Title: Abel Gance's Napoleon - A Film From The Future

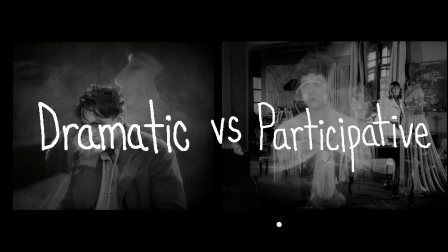8:29 Are you breathing a little faster? Before drama existed, theater was about this kind of emotion.
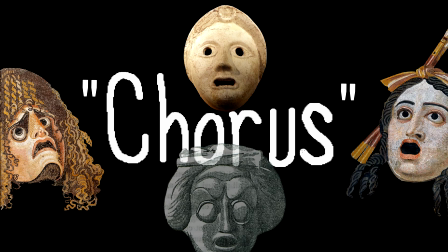8:36 In Greek tragedy, there was something called The Chorus. It was a kind of sub-audience, a group of actors just there to react to the events in the story, kind of like a laugh track.
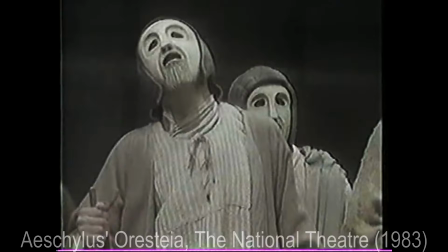8:43 Except instead of laughing, they wore creepy masks and cathartically screamed and cried when the hero was killed.
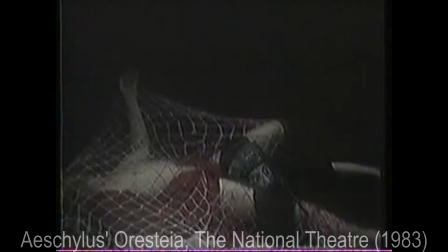8:49 The hero didn't need any motivation or inner struggle because he was just a sacrificial lamb,
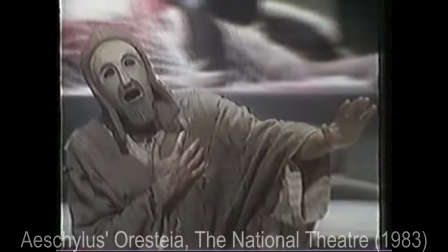8:53 a great man cruelly murdered by fate so the audience has an excuse to join the chorus in ritual screaming.
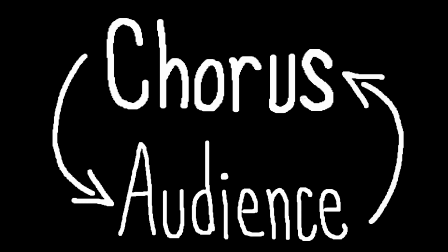8:59 The chorus and audience fed off of each other and the effect was huge. The audience was part of the play because without them the whole thing wouldn't work or make any sense.
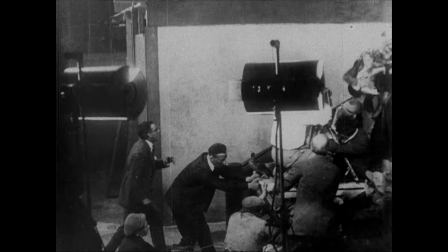9:08 Gantz was heavily inspired by this idea. He said he wanted his audience to become actors in the film.
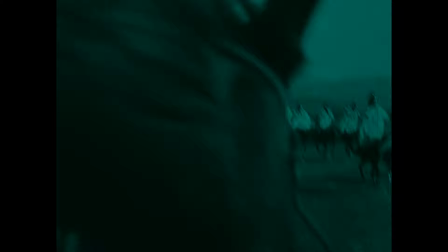9:13 That's why he flailed around like a crazy person and participated in every scene. Why he throws us into so many weird perspectives.
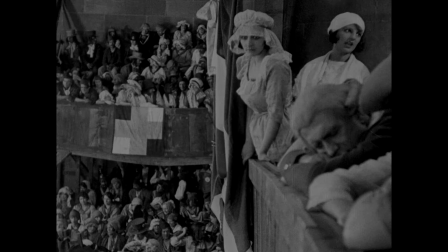9:20 And why he said the most important actors actually in Napoleon were the extras. Which is kind of an oxymoron, they're literally called extras.
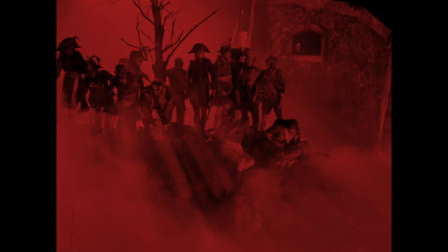9:28 But for Gantz, they were the emotional core of his movie. his version of the Greek chorus.
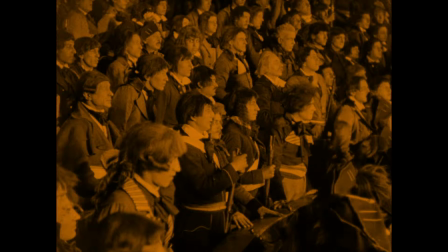9:33 So much of the movie is shots of big crowds,
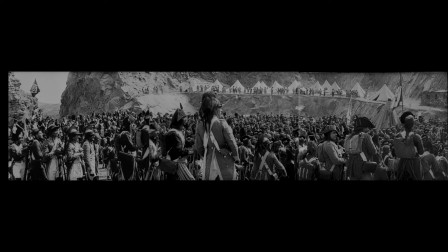9:36 which Gantz wants us to become a part of so that we can enter the film and feel alongside the characters, not for them.
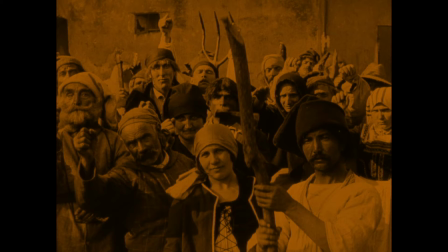9:43 Most of our connection to the main character comes from the effect he has on these crowds,
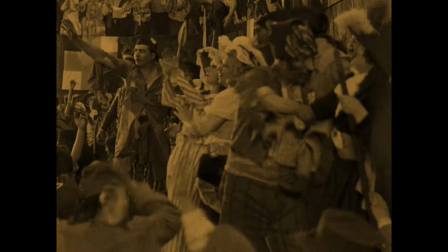9:48 and his ability to inspire them to great things.
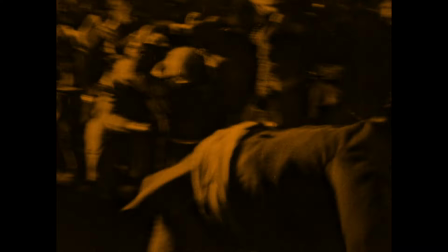9:56 Gantz himself sort of had those powers. Famously, he could inspire extras to cry actual tears and throw actual punches.
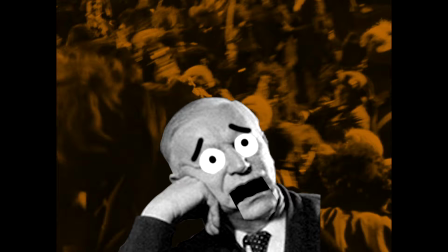10:03 Danish director Carl Dreyer was horrified by the amount of injuries he saw on Gontz's set,
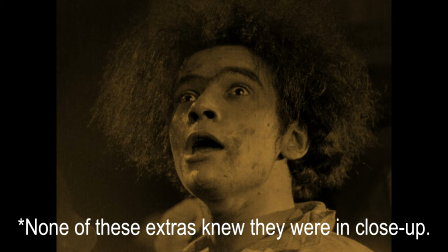10:08 but Gontz's extras often talked about feeling as though they were part of something bigger than themselves.
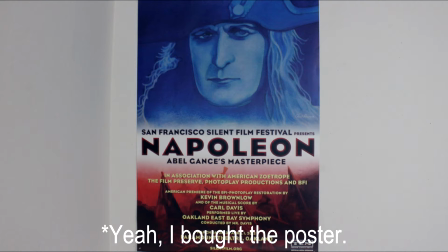10:14 And I sort of felt that way watching this movie in the theater with an audience.
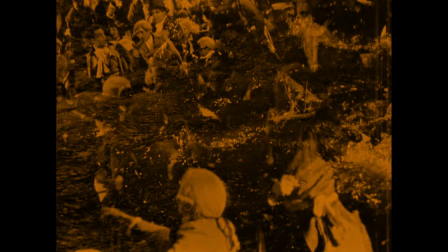10:17 And I'm a person usually so uncomfortable with group emotion that I physically can't make myself do the wave at a sports game.
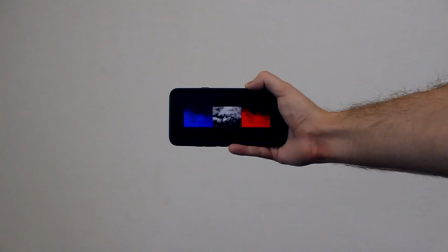10:24 Take away the audience big screen and live orchestra in this movie makes a whole lot less sense.
It's such a sadness that you think you've seen a film on your fucking telephone.
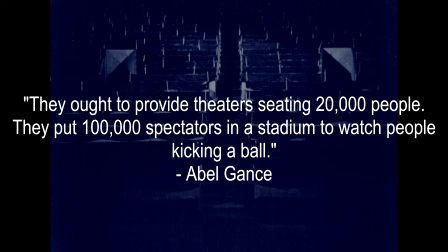10:36 Get real.
Gantz would take an even harder stance. For him, movies shouldn't just be seen in the theater, they should be playing in stadiums for 20,000 people.
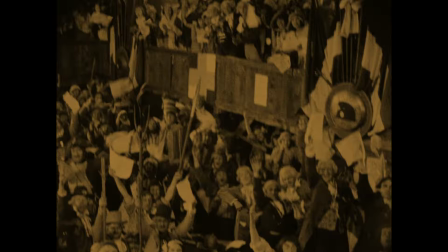10:47 At Napoleon's premiere during the scene where the French first sing the Marseillaise,
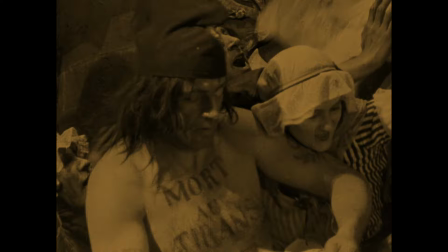10:51 Gantz recreated the scene in the theater by having lyrics passed out to the audience, then having the actor lip-sync his performance while the audience sung along.
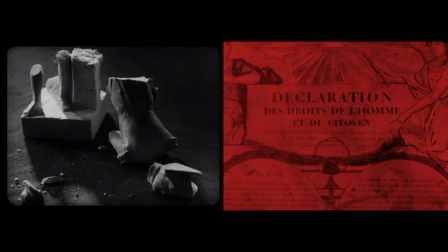10:59 That's the kind of participative group emotion Gantz was going for. Now finally, to our last distinction.
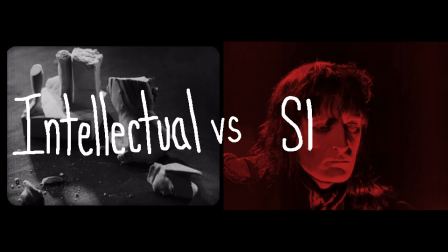11:07 Ideas. As opposed to the smart, intellectual visual ideas of other films, Napoleon has what many critics have called stupid ideas.
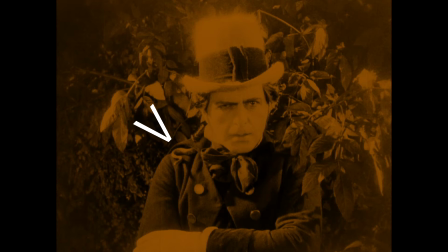11:15 And in part, that's because the movie really does have some of the most obvious on-the-nose symbolism of any movie ever.
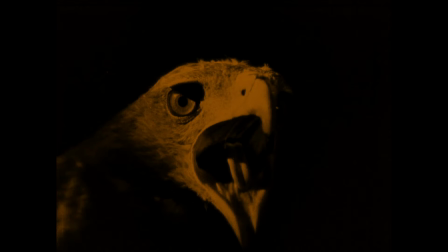11:24 Literally this is on the nose. But, Gantz wants to speak cinema and he wants to speak it to normal people, not leave a secret code for the nerds.
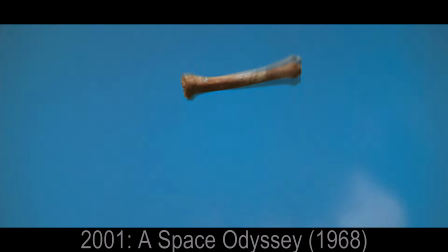11:32 The few visual metaphors that exist in modern movies are generally set up so if the audience misses them completely, it doesn't hurt the rest of the movie.
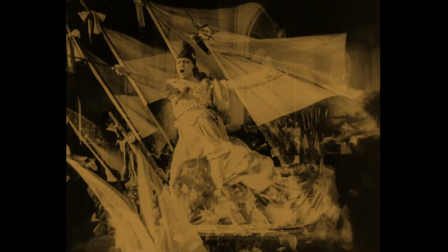11:39 They're tangential easter eggs. In Napoleon, metaphors are referenced multiple times and play off of each other.
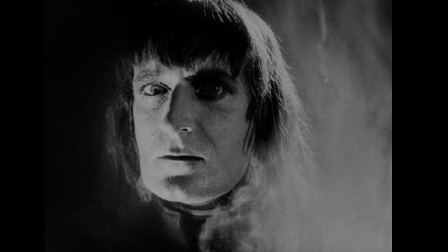11:45 They're intertwined and essential to the film. If the audience isn't getting them, the movie just dies.
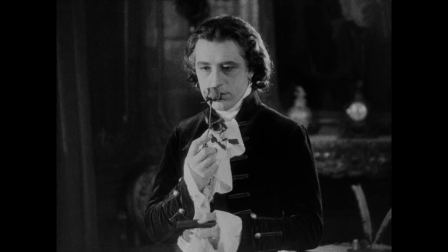11:50 So Gantz has to keep it kind of simple. But remember, Napoleon is supposed to be just the start.
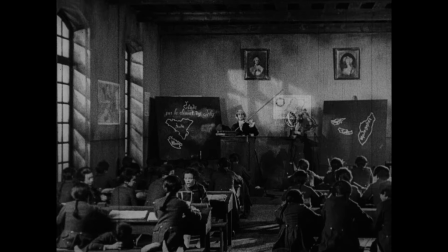11:55 The movie makes an active effort to teach the audience the basics of speaking cinema, and the visual language is able to become more complicated as the movie goes on.
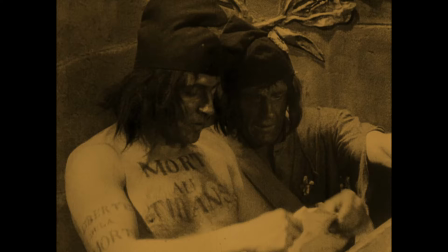12:03 But let's not start calling Napoleon an educational film, because it's important to Gauntz that his audience isn't thinking about stuff.
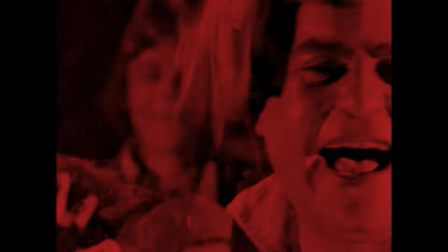12:10 Remember, he wants us to become actors and be absorbed into the movie.
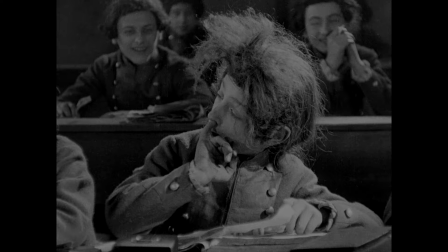12:14 Like his emotions, he needs his ideas to function on an immediate musical level, so the audience doesn't enter a detached intellectual state.
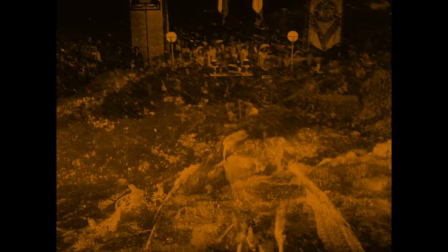12:20 He layers dozens of images and puts them on three separate screens to make it impossible to analyze exactly what you're seeing, though you still get the overall idea.
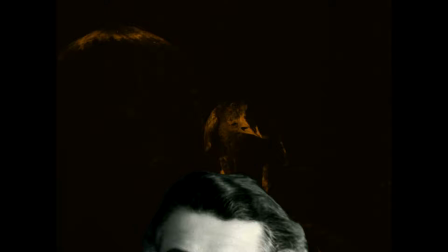12:28 Gantz. When you listen to the orchestra, you don't hear whether it's the bassoon or the flute or the oboe that's playing, but you hear the ensemble.